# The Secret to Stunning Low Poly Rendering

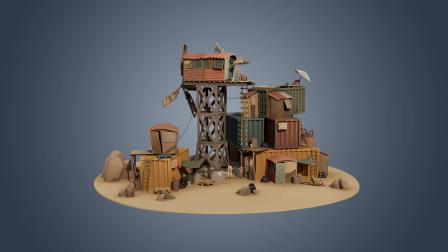In this video, I'm going to talk through how I created this grungy effect in this scene of my low poly wasteland.
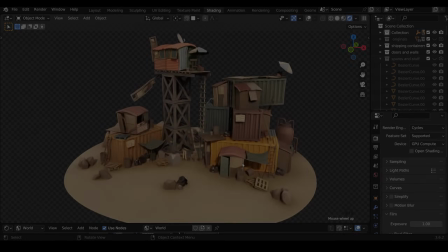If you'd like a detailed breakdown of the scene, then let me know in the comments below. Okay, so my scene has a fairly nice kind of richness to it.
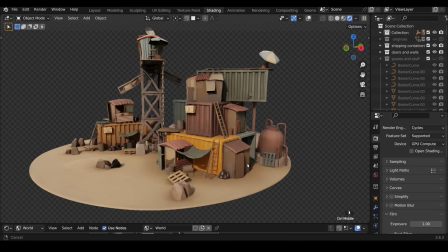It's very high contrast, a look that not everybody loves, but I really quite like it.
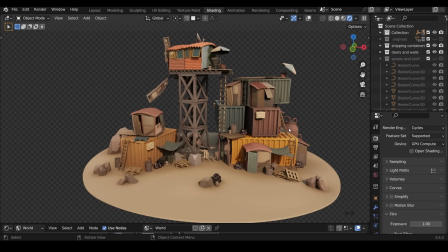This is using cycles, but you probably could get fairly close with Eevee using the same techniques, and I'll show you how I've done it. So I'll bring up the shader editor, and I'll just zoom out of my scene slightly. And the scene has no extra lighting, it's only got this HDRI in it.
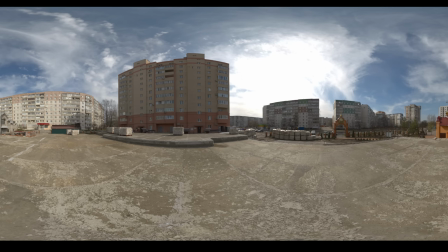I'll show you the HDRI I'm using. So nothing particularly special about it. And that's from Polyhaven, called Construction Yard. And it's only a 2K texture. You don't have to go massively over the top and get 8K HDRIs.
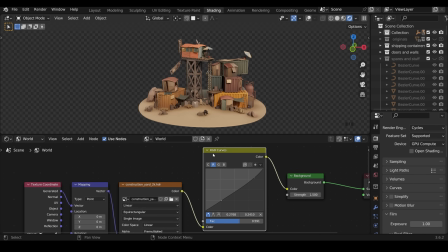What I've done is plugged it into an RGB curves node. So if I click on the node and press M to mute it, you can see that's just adding a little bit of red. So I've got the red channel here and I've been playing with it a little bit, maybe boosting the shadows and slightly bringing in the highlights.
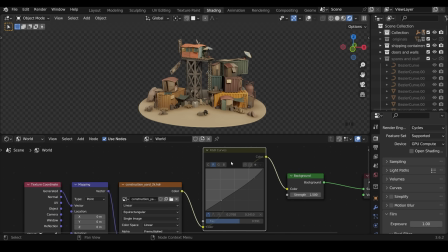And again, if I mute this, you can see it goes a bit dull and then it's got this sort of warmth and richness to it. Now it's worth noting that my strength of the HDRI is at 1.5. So it's quite high. And there's a reason for that because I'm using lots of ambient occlusion and multiply nodes.
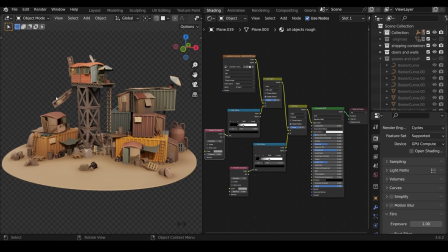And I'll show you what that looks like. So I've rearranged the shader editor to make it easier to understand. And now I'm looking at the objects material. So this is the one material I'm using for almost every single object.
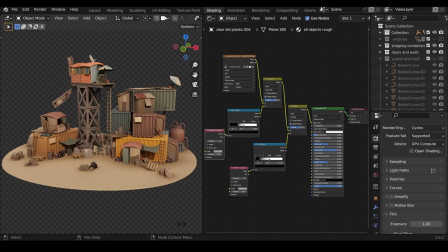So you can see if I click on each of these, it's the same material. I'll just very briefly show you that if I go to UV editing, here is the texture that I'm using. And if I zoom into this object here, press L for the linked object, because this is all one object, so I can move things around easily.
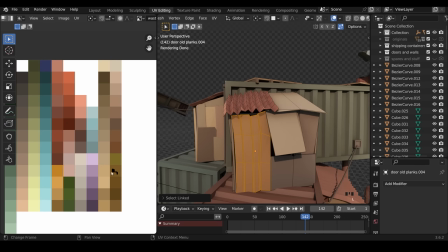You can see it's all unwrapped on this one square, giving it that brownish color. So if I deselect that and go to the roof, you can see that's all unwrapped on this one color square here.
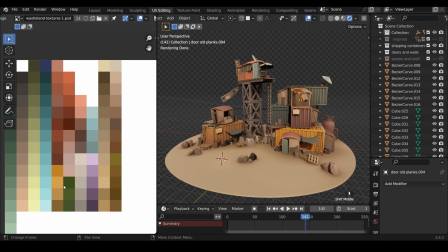And I've done that with every single object. So it's quite efficient. It's using one texture, but all the faces of different objects are mapped to different colors.
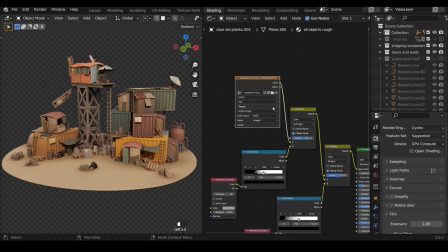So back to the shading workspace. So the one texture is plugged in here and I've mixed it with a mix node here with an ambient occlusion node. Now with the node wrangler add-on installed, if I press Control Shift and left click, you can see exactly what that node looks like.
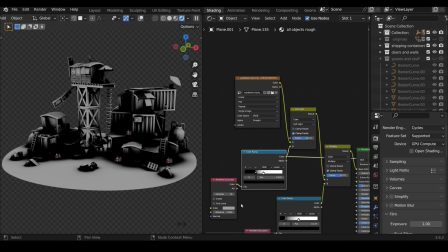So I've gone massively over the top on the ambient occlusion here. So I've got an ambient occlusion node there.
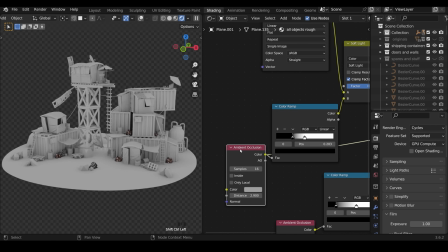If I control left click and show you what that looks like, that creates extra shadow in the crevices. I've put that through into a color ramp to really boost it.
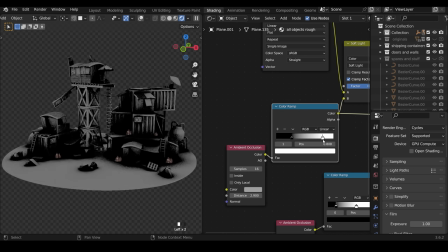So pulled up those blacks an awful lot and brought down the whites so it doesn't make everything too dark, although it does a little bit.
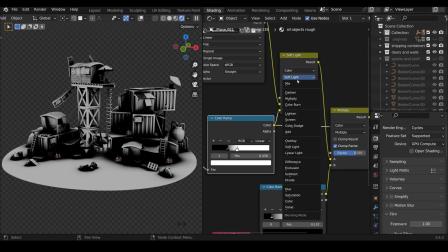And then it goes into this mix shader. And I've set the mix shader rather than just mix, which would look like this, rather odd.
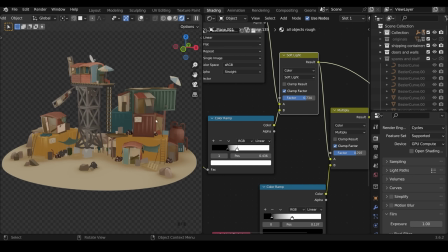I've set it to soft light. And that gives us this result for the color. It's sort of a bit of a painterly look, I suppose. And of course, you can change the factor in terms of the influence of this ambient occlusion here.
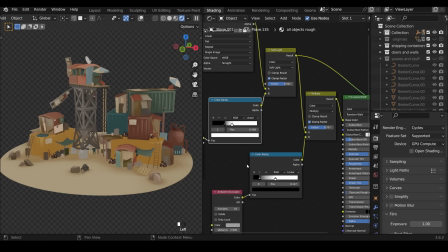So that's the soft light node. And then on top of that, I've mixed it with a very similar ambient occlusion setup here.
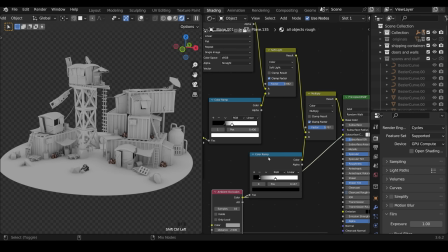So again, there's the ambient occlusion as it was before into the color ramp, a little bit different, but much the same.
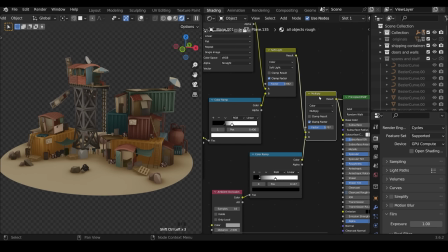And then into a multiply node. So that makes all these areas a lot darker.
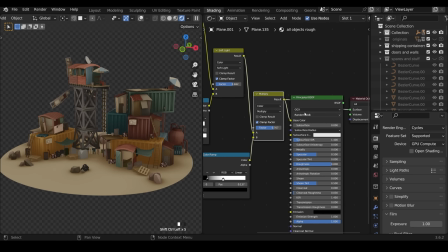So that makes what we have here a lot darker here. And then with the principal BSDF, we get this sort of richness to the shadows. And again, I can play with the factor here to make it more sort of muddy or less so.
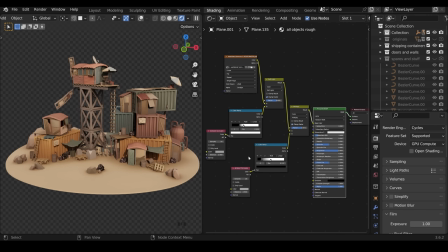Apart from that, there's nothing else that's special about this material. I've put the roughness right up to give it a sort of sandy, muddy look. The only different object in there is the rubbish bags, and they've got the same setup, but they've just got less roughness.
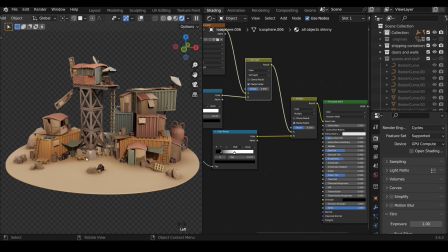So they're a tiny bit more shiny.
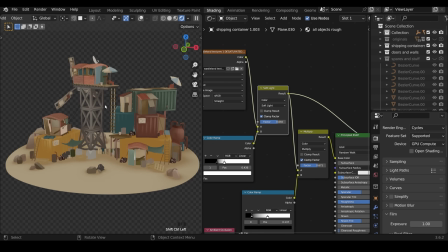So to achieve the look, it's mainly down to the soft light, giving us this interesting color overlay, and then the multiply, giving us those nice rich colors. So I would encourage you to use the ambient occlusion node with a color ramp and try out the different blending modes in the mix shader.
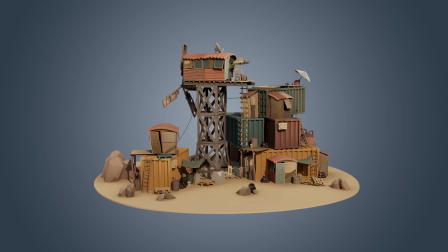I'm still experimenting with these techniques, so I'd love to see any results that you come up with, so make sure you share them with me.
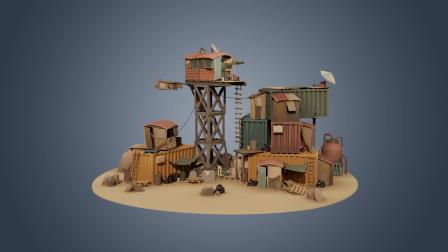Have fun, and I'll see you next time.